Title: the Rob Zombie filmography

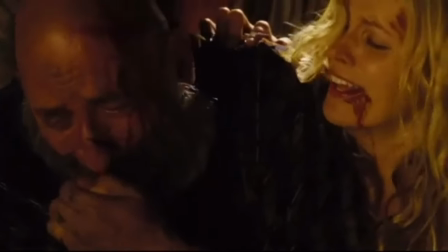(8:08)
Again, I'm not filling in all the details in case you want to go enjoy the movie for the first time, but Tiny, who is missing in action, and the lawman, well, their fates end up coinciding.
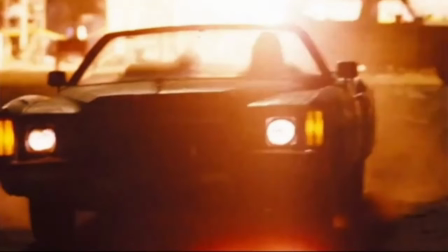(8:16)
At the end here, we're really left with just Otis, Baby, and Spaulding. Very injured, very compromised from their run-in with the law. They're going to get away and move on to their adventures in the sequel, right? Right?
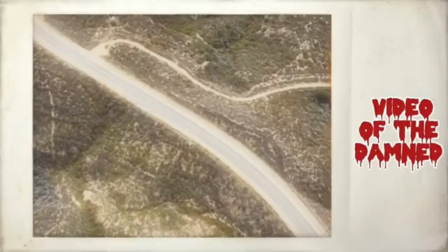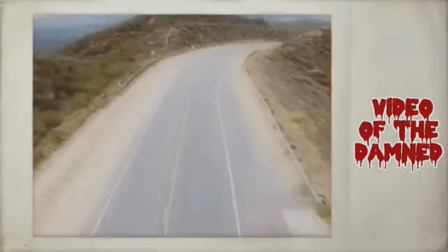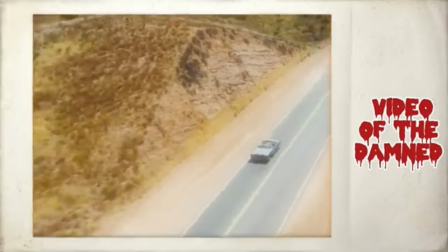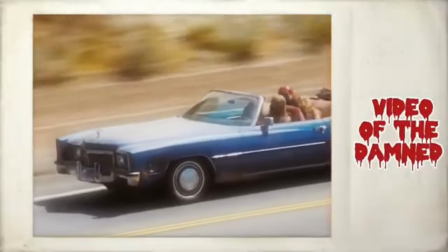(8:48)
This sequence is why I still call The Devil's
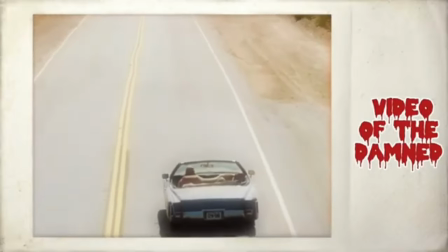(8:53)
Rejects one of my favorite horror movies of all time.
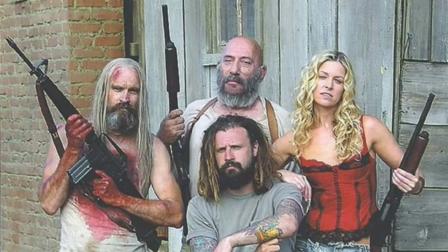(8:58)
Because it's not just a horror movie, it's a road movie. It's an outlaw movie.
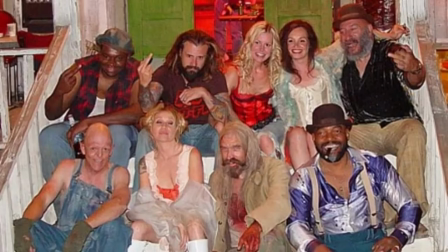(9:03)
It's a movie about family, a twisted family.
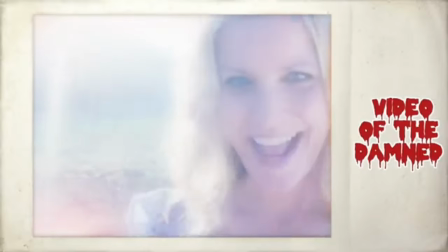(9:07)
And in this sequence, we see what I interpret as their views of themselves.
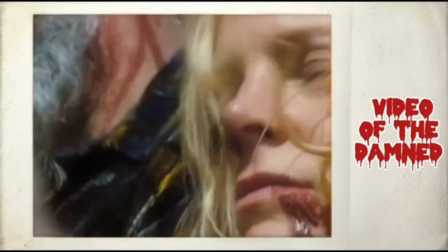(9:14)
I don't think they're remembering happier times. I think these are delusions of how they see themselves as one big happy family.
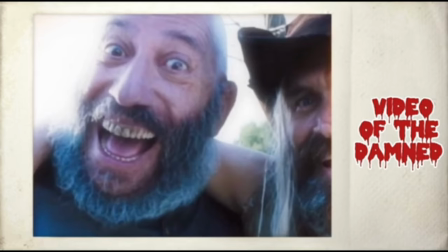(9:22)
But the use of Lynyrd Skynyrd's Freebird,
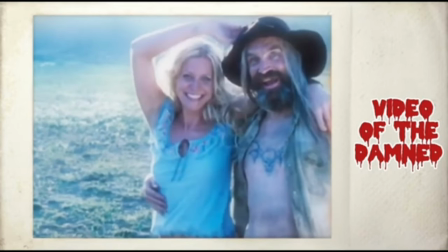(9:26)
which at this point, if you were in music at all, you know it was a song that was just kind of called out as a joke.
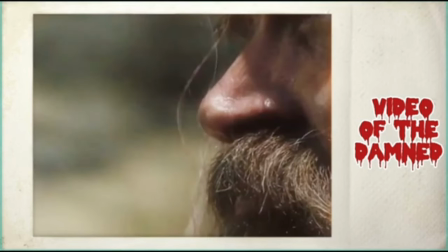(9:34)
Hey man, play Freebird. it's somehow given its seriousness back. But
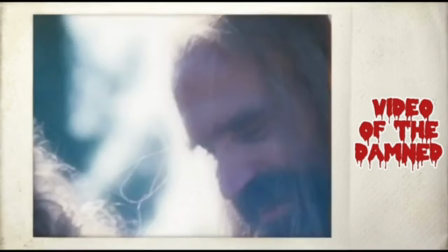(9:39)
It becomes this solemn ballad about these outlaws who will never change.
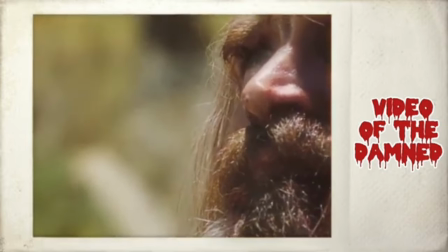(9:45)
You think of the beginning of the movie when they were ready to lose it all in a gunfight with the law.
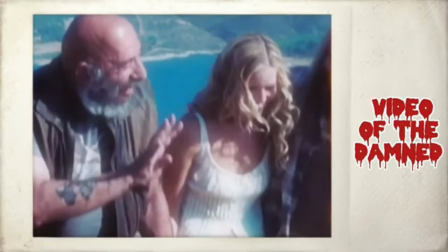(9:52)
I mean, Otis and Baby did run away, but this time with Captain Spaulding, who they call Dad, Daddy,
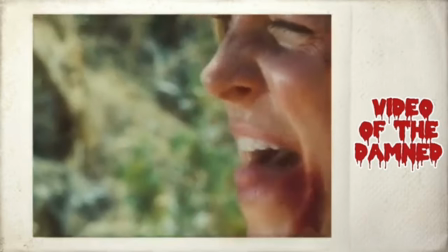(10:01)
when justice finally catches up with them, they are ready to go out in a blaze of glory.
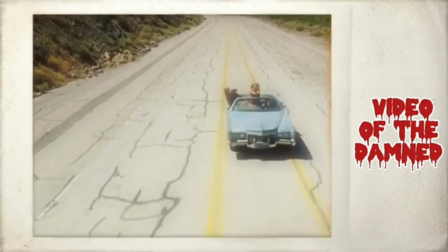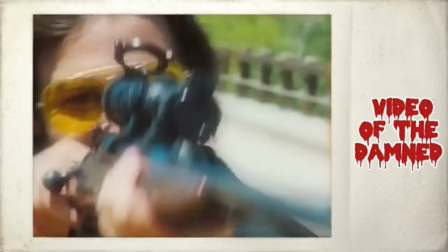But it's ugly. I can't even show it.
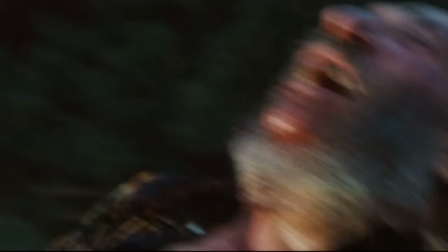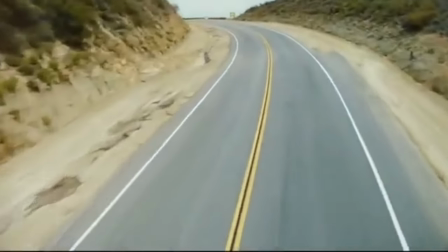(10:27)
And so that's the end for Otis, Spaulding, and Baby, right? No sequel, right? Just like E.G. Daily, we'll talk about it later. Devil's Rejects made 3 times its budget back at the box office.
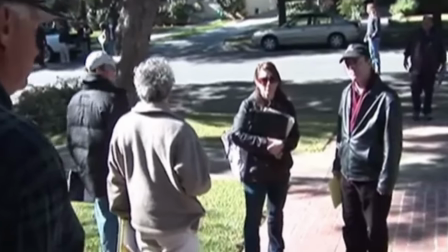(10:44)
And so Rob Zombie was handed the keys to one of horror's quintessential franchises.
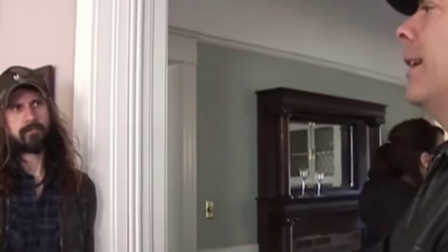(10:49)
There's already been a lot of commentary videos on Halloween and Halloween 2. There's even a 4-hour behind-the-scenes documentary you can watch.
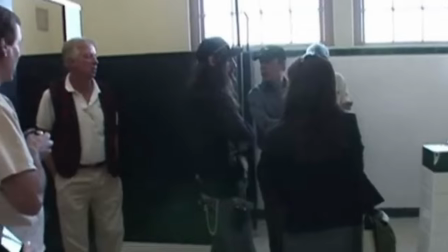(10:57)
So I'm going to take a slightly different route here and talk about Quentin Tarantino.
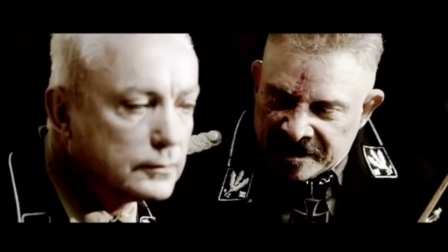(11:00)
So Tarantino and Robert Rodriguez, who had teamed up before on From Dusk Till Dawn, set out to make this very ambitious double feature called Grindhouse.
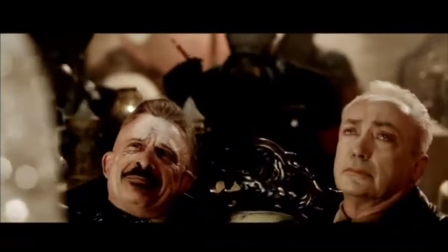(11:08)
It comes out to over 3 hours.
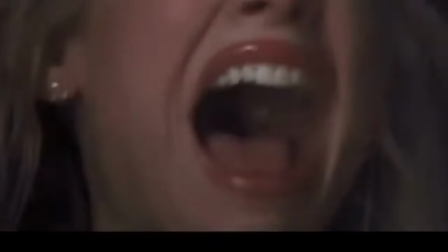(11:10)
It's 2 features, one helmed by each writer-director, and then a bunch of trailers, fake trailers, by other writers and directors.
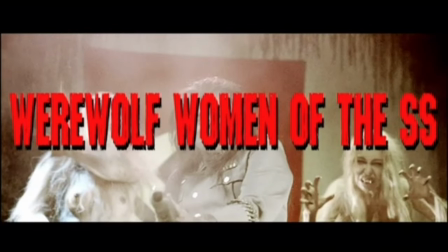(11:18)
Rob Zombie did one called Werewolf Women of the SS. This association with Tarantino, not surprising at all.
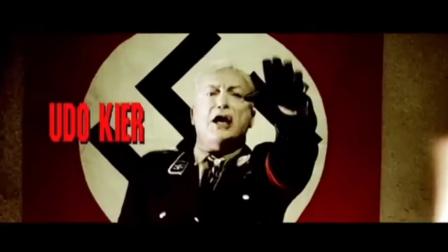(11:26)
They both are children of 70s grindhouse films. That's their influence.
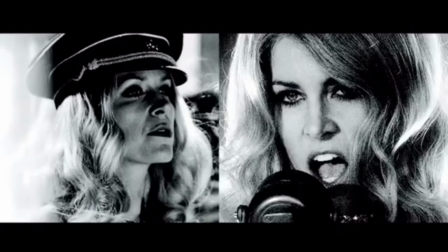(11:31)
I believe you can also see Quentin Tarantino's influence on Rob Zombie.
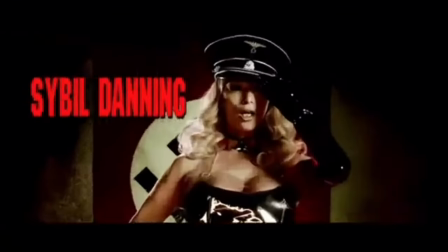(11:34)
I've talked with a few folks on TikTok this week about what we jokingly call the Tarantino to Zombie pipeline.
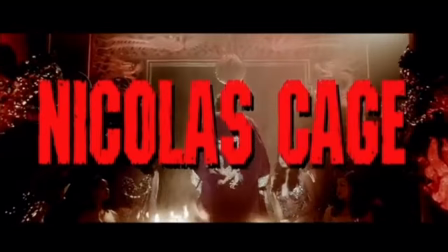(11:41)
As far as if you are a fan of House of a Thousand Corpses, you're probably a fan of Pulp Fiction, for instance.
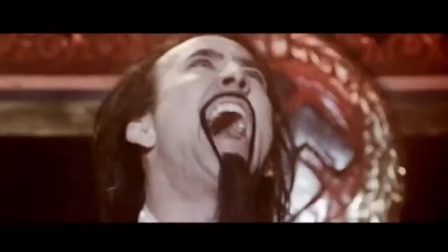(11:47)
But you can hear Tarantino-ish dialogue on a lot of Rob Zombie films, some of which we'll talk about in a little
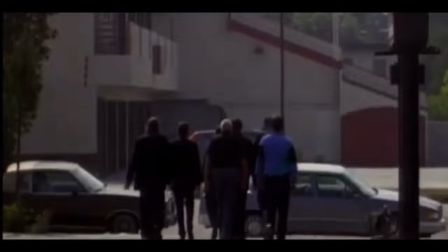(11:55)
bit. But it occurred to me that both Tarantino and Zombie made their first 2 films within their own universes.
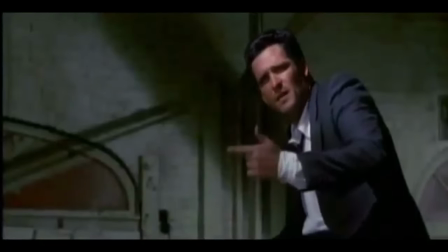(12:03)
Tarantino has the Vega Brothers universe with Reservoir Dogs and Pulp Fiction, and Rob Zombie, of course, has the Firefly family universe.